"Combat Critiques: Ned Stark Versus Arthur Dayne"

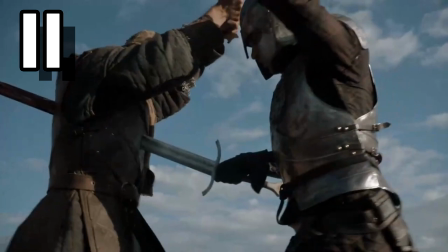He still has a second weapon, so it isn't a guaranteed hit like the first instance, but it's still an opening.
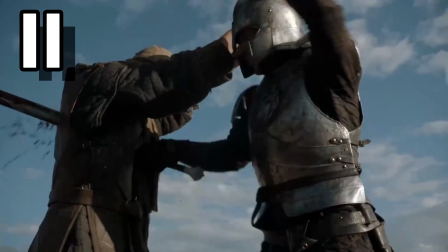Dane even has time to pause and push his blade further into this guy.
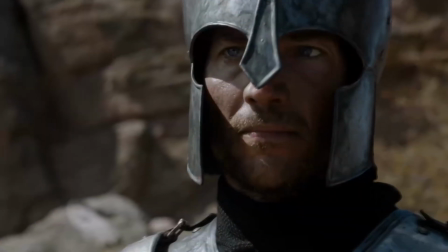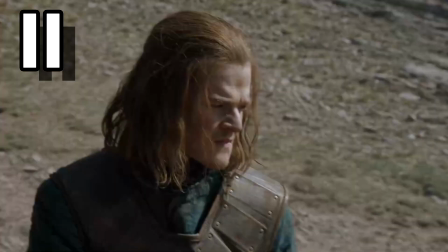Now this is a 1v1, and Ned clearly realizes it. He has no chance against Dane.
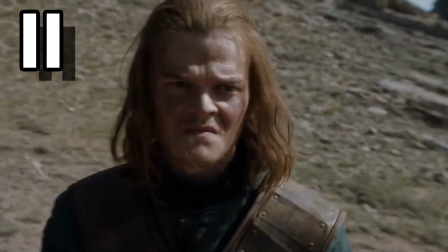I do like how the actors portray this moment. Ned is clearly both enraged and realizing that he's out of his depth here, while Dane is perfectly calm.
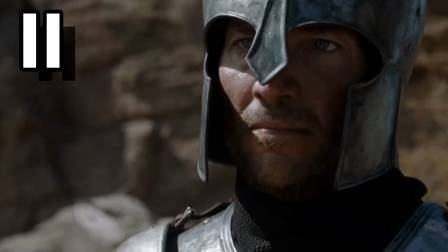For him, this is just another Tuesday. day.
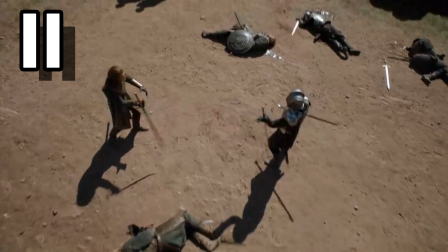Both then flourish, but Dayne then decides to put his right weapon into a reverse grip.
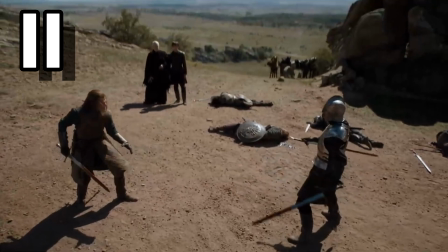There's a reason why our ancestors didn't go into battle with their weapons held like this. It nerfs every conceivable thing you'd want, like range, range of motion, power, all of it. That only becomes viable for very short blades at very close range. Here, it's a bad idea.
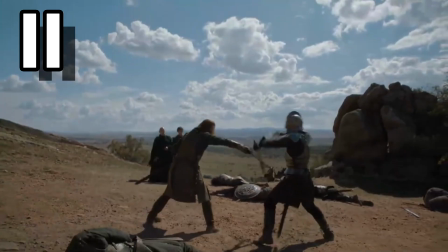Ned then telegraphs, and Dane could have killed him right here if he hadn't been holding his other weapon in a reverse grip.
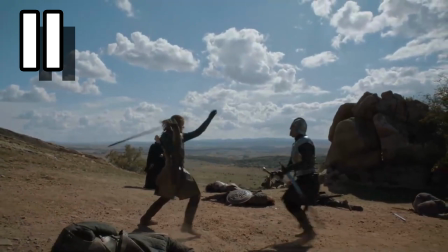Ned's subsequent strikes are all telegraphed, and Dane isn't having to put in much effort at all to block them.
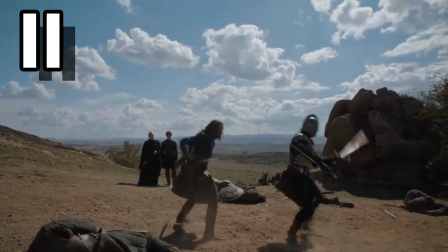He even spins, exposing himself completely. Maybe he had the reverse grip to taunt Ned, showing that he could still beat him even while deliberately not giving it his all and still winning.
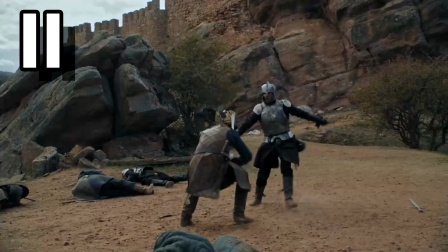After the spin, Dane leaves himself exposed with his weapons splayed out to his sides. If Ned had lunged forward, he could have attacked his exposed neck.
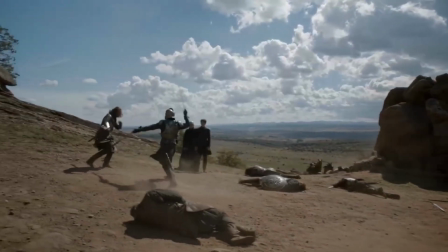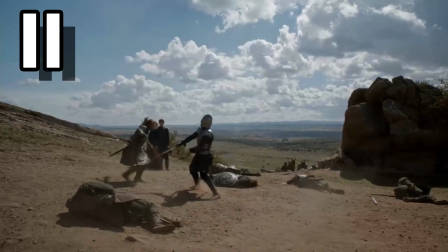Instead, Ned falls back, not even attempting to counter as Dane wails away at him.
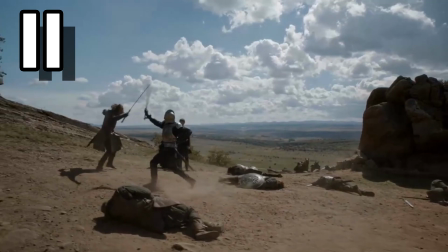These aren't even particularly good strikes. Dane is just trying to overwhelm him with the sheer number of them.
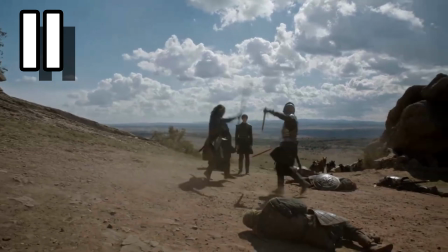Ned eventually decides to push back, though Dane simply blocks his attacks with one sword at a time while not countering. Maybe he really is just trying to taunt him.
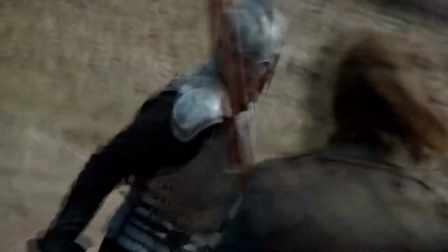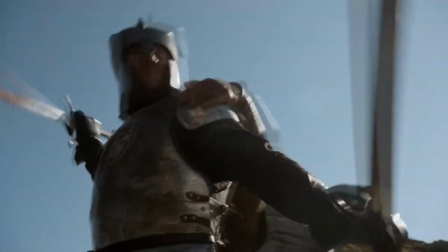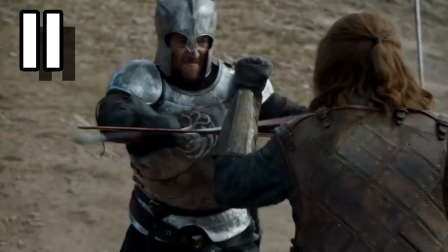Interestingly, Ned then makes use of his bracers here to stop Dane's sword.
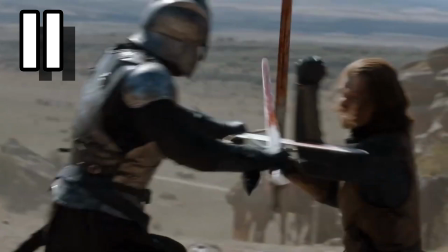Unfortunately, in this shot it looks like the actors missed their marks as it's
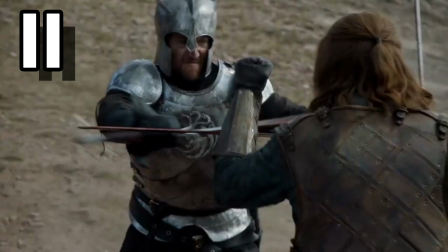just hitting cloth here while in the next it's positioned on the vambrace. And this is another reason you don't cross your weapons, Dane. If you'd been doing this properly, you could have killed Ned several times by now.
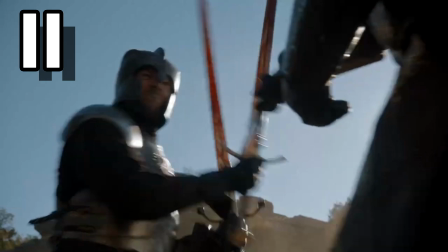Dane then does manage to hook his sword into Ned's and disarm him.
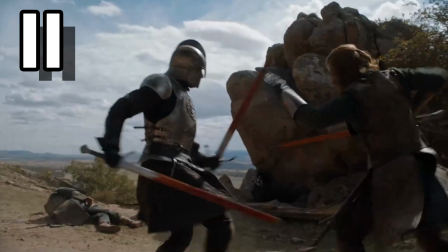That was a nice touch, though Ned did have the perfect opportunity to stab him here,
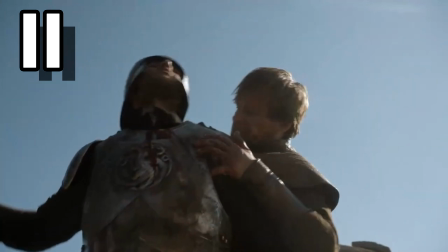but Mr. No Armor was in fact not dead, as he manages to approach Dane from behind and stab him in the neck. It amuses me to no end that the guy with no armor somehow survived, yet those who had some had their opponent's weapons go through them like cardboard.
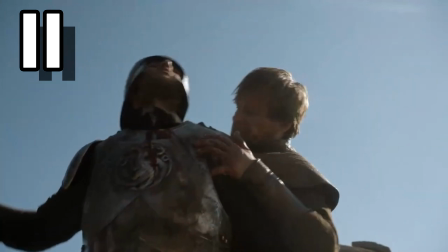So this grants Ned the victory, even if he was outclassed.
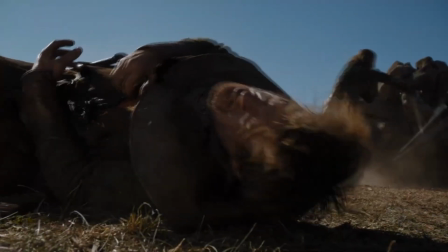Honestly, this fight was shot in a way so that you couldn't quite tell what was happening when it was at full speed,
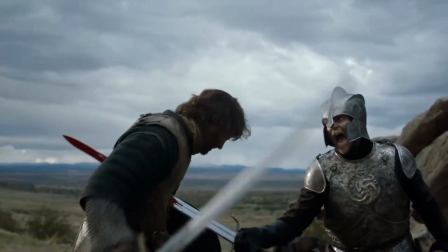but slowing it down makes this so much more apparent. Dane wasn't even all that great.
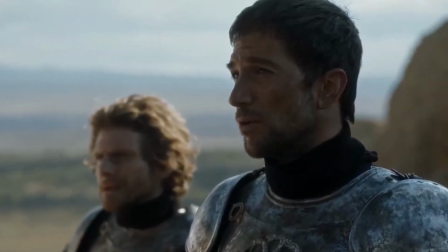Ned and his men were just not very good at all.
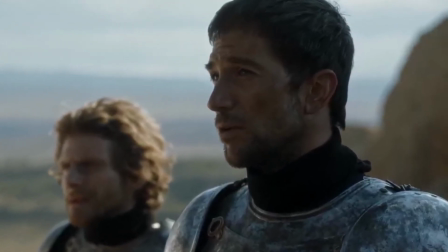Overall, this fight was fun to watch, but it could have been put together a little better. but I would like to thank you for watching.
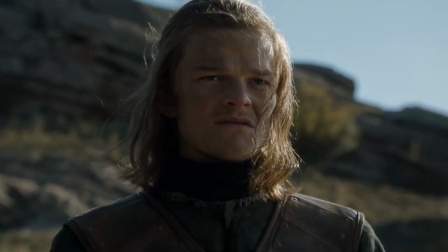What did you think of this fight? Leave your thoughts in the comments below, leave a like if you're so inclined, and subscribe to see more.
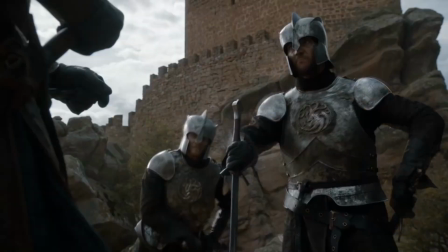And may you all have a weapon in each hand.